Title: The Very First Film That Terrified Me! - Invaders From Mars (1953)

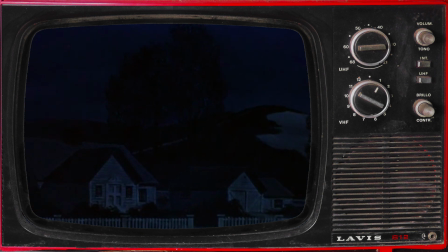Jack Cosgrove created matte paintings of the McLean house in the telescopic view of the atomic rocket,
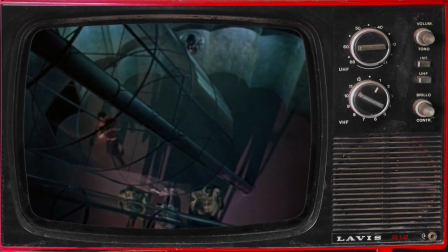as well as glass paintings of a number of saucer interiors, including the angle down the glass tube above the Martian operating table.
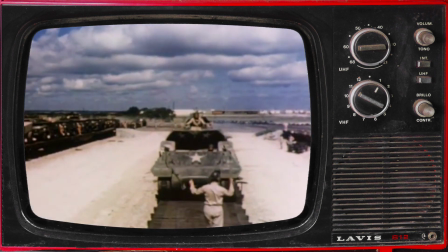The scenes of the military regiments rolling in when Colonel Fielding summoned troops to surround the sandpit,
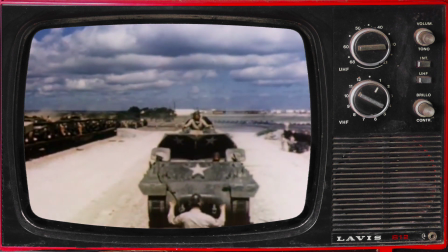were accomplished by Edward Alperson using stock footage of a World War II training film on how to transport tanks by rail.
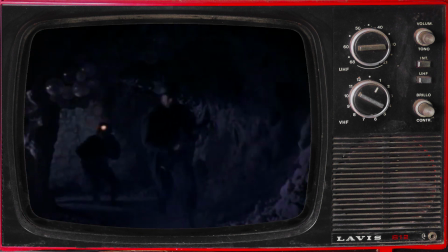And then there was the infamous repetition of shots. In the underground tunnels leading to the Martian ship, the scenes of shuffling mutants and running soldiers are reused and disguised by flipping the scenes horizontally,
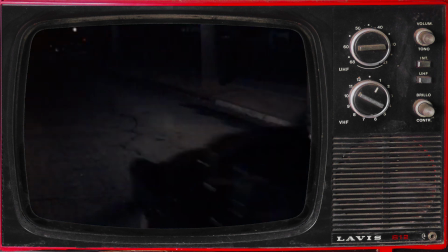to make it appear that there are more than six mutants present. The same trick is used when David's parents attempt to flee from the army soldiers, when Rinaldi drags David out of the Martian operation room, when the soldiers open fire on a mutant and drop it in its tracks,
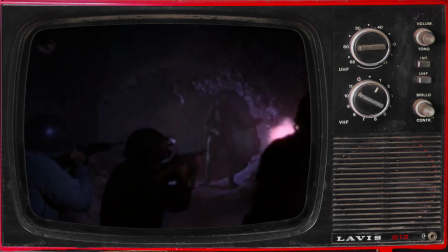only to have the fallen mutant rise and get shot again by reusing the same shot from seconds before,
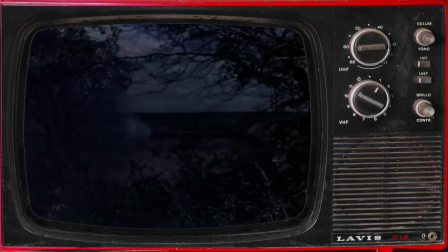and when the army tanks open fire on the spot in the sandpit that the Martian ship is launching from.
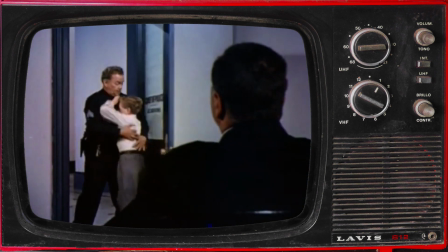Despite all this, one of the things that impresses me today is, even though it's all a dream, David is somehow grounded in reality.
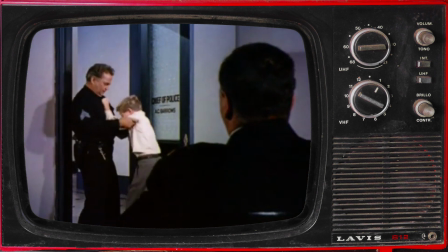He never overpowers an adult or goes toe to toe with a mutant. He's constrained by the laws of physics of what a boy his age and size can do.
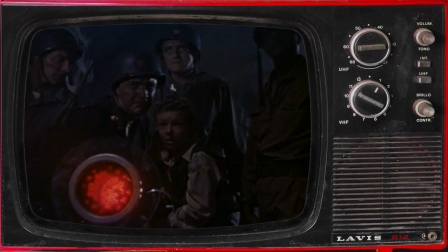That doesn't make him any less a hero. His actions are responsible for mobilizing an armed response to an alien invasion, and he's in the thick of the action every step of the way. He's a 10-year-old boy who marches with soldiers and manages to keep stride.
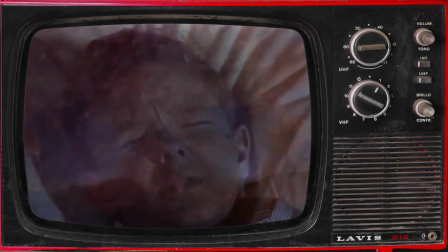Once you realize that the story is being dreamed, all of the odd camera work and effects make sense, as they added flourishes of dreamlike surrealism.
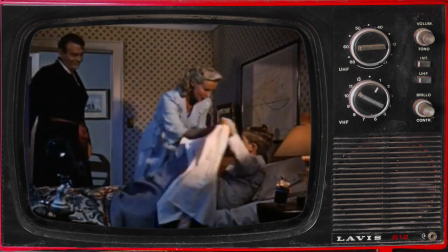David's house was the most elaborate indoor set because it was a place he was most familiar with.
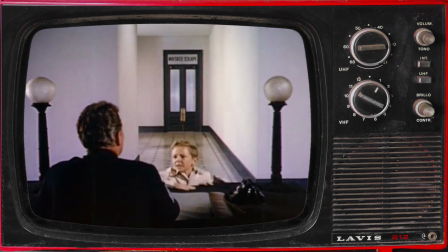Other indoor sets, the ones David hadn't seen every day, the police station, the observatory, and the Martian saucer, were spartan,
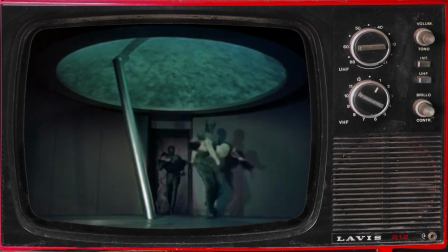consisting of elongated structures with stark, unadorned walls,
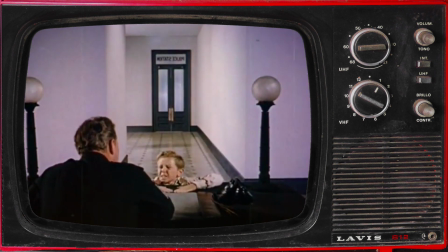sometimes much taller than necessary to emphasize David's smallness in the face of authority in the unknown.
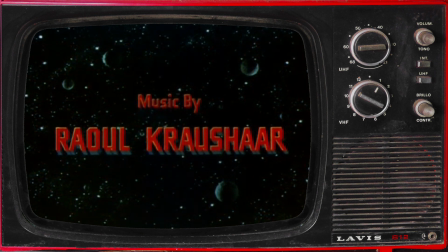Oh, I should mention Raoul Crouchard's curious musical score, especially the Martian chorus as people are sucked into the whirlpool of the sandpit.
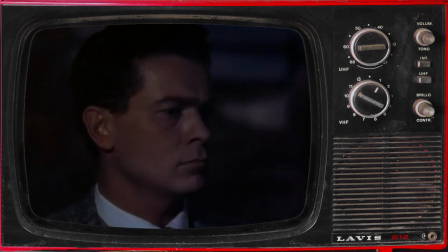What's even creepier than the eerie and foreboding melody is the fact that David and Dr. Blake can actually hear it just before the sandpit swallows them.
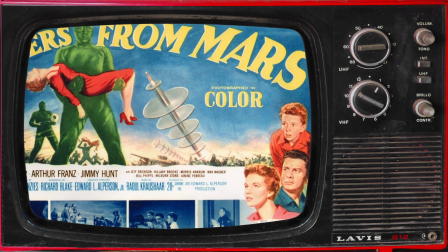A year later, the film was scheduled to be released in the UK, but the run time was too short,
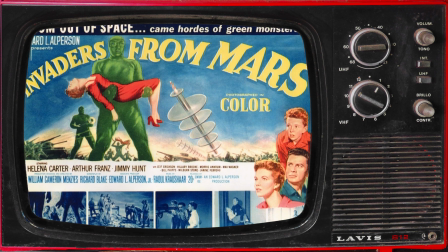and the dream narrative didn't meet the demanding standards of the British film distributor, so additional footage was shot to expand the planetarium scene,
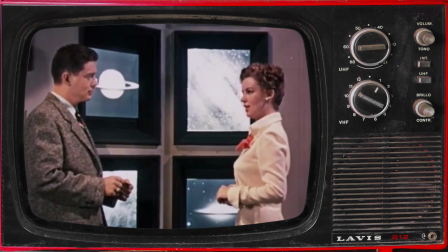causing wardrobe and background set continuity errors, not to mention Jimmy Hunt's growth spurt and older appearance.
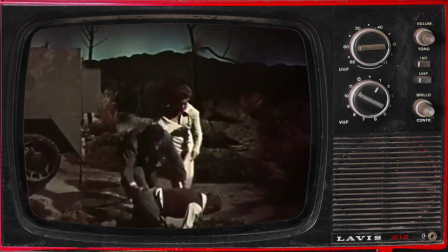The US ending was replaced with a more straightforward conclusion of David, Blake, and Kelson seeking cover behind an army tank,
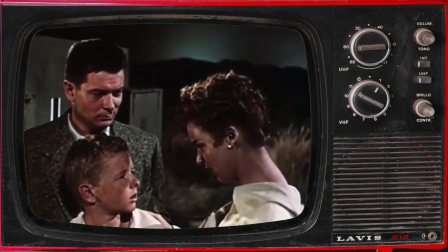before the Martian saucer explodes overhead, and Dr. Blake assuring David that his parents are safe now that the Martian saucer was destroyed.
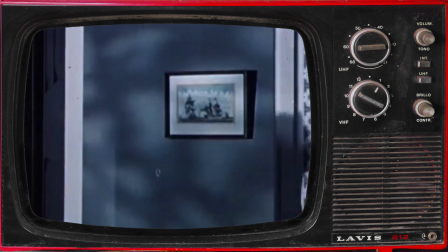This version ends in David's bedroom, where he's been put to bed by Kelston and Blake.
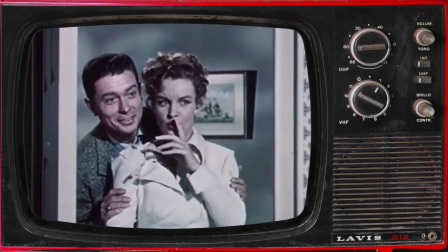Standing at his door, they wish him a good night.
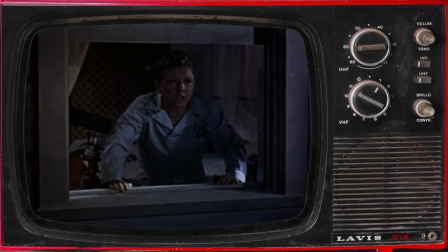In my humble opinion, the US ending stands head and shoulders above this, but hey, to each their own.
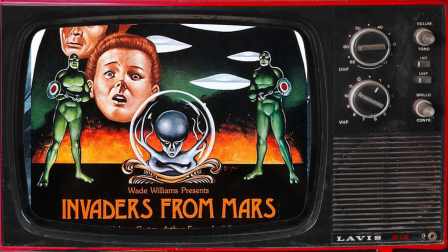Different bikes for different likes as they say. Have you seen the film? If so, which version, American or British?
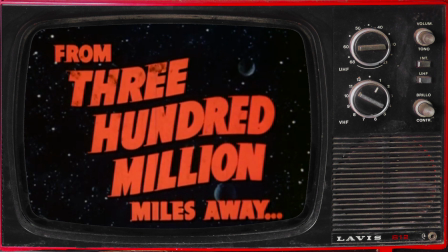Let us know your thoughts in the comments. Nostalgia certainly plays a big part of my love for Invaders from Wars.
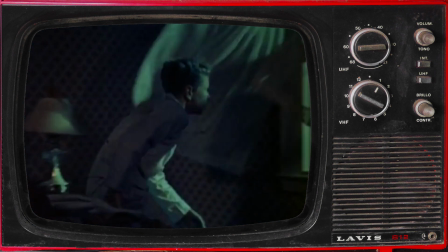Seeing it at a young age helped me to relate to this compelling tale set in an adult world heading into the crisis of an alien invasion,
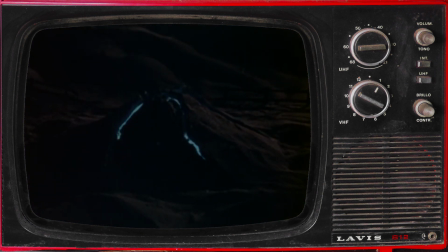mainly because it was told from a boy's point of view, and a good portion of the key scenes are filmed from a low angle to enhance the dramatic and visual impact.
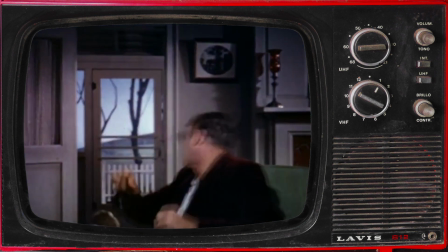It was easy to put myself in David's helpless shoes, and imagining how I would feel, and what could I do,
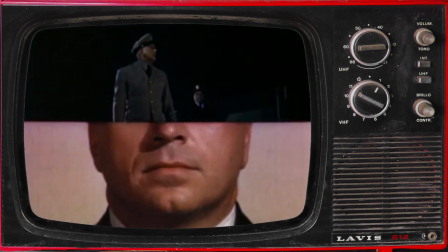if the logic of the world shifted on its axis, and the people I knew and authority figures could no longer be trusted.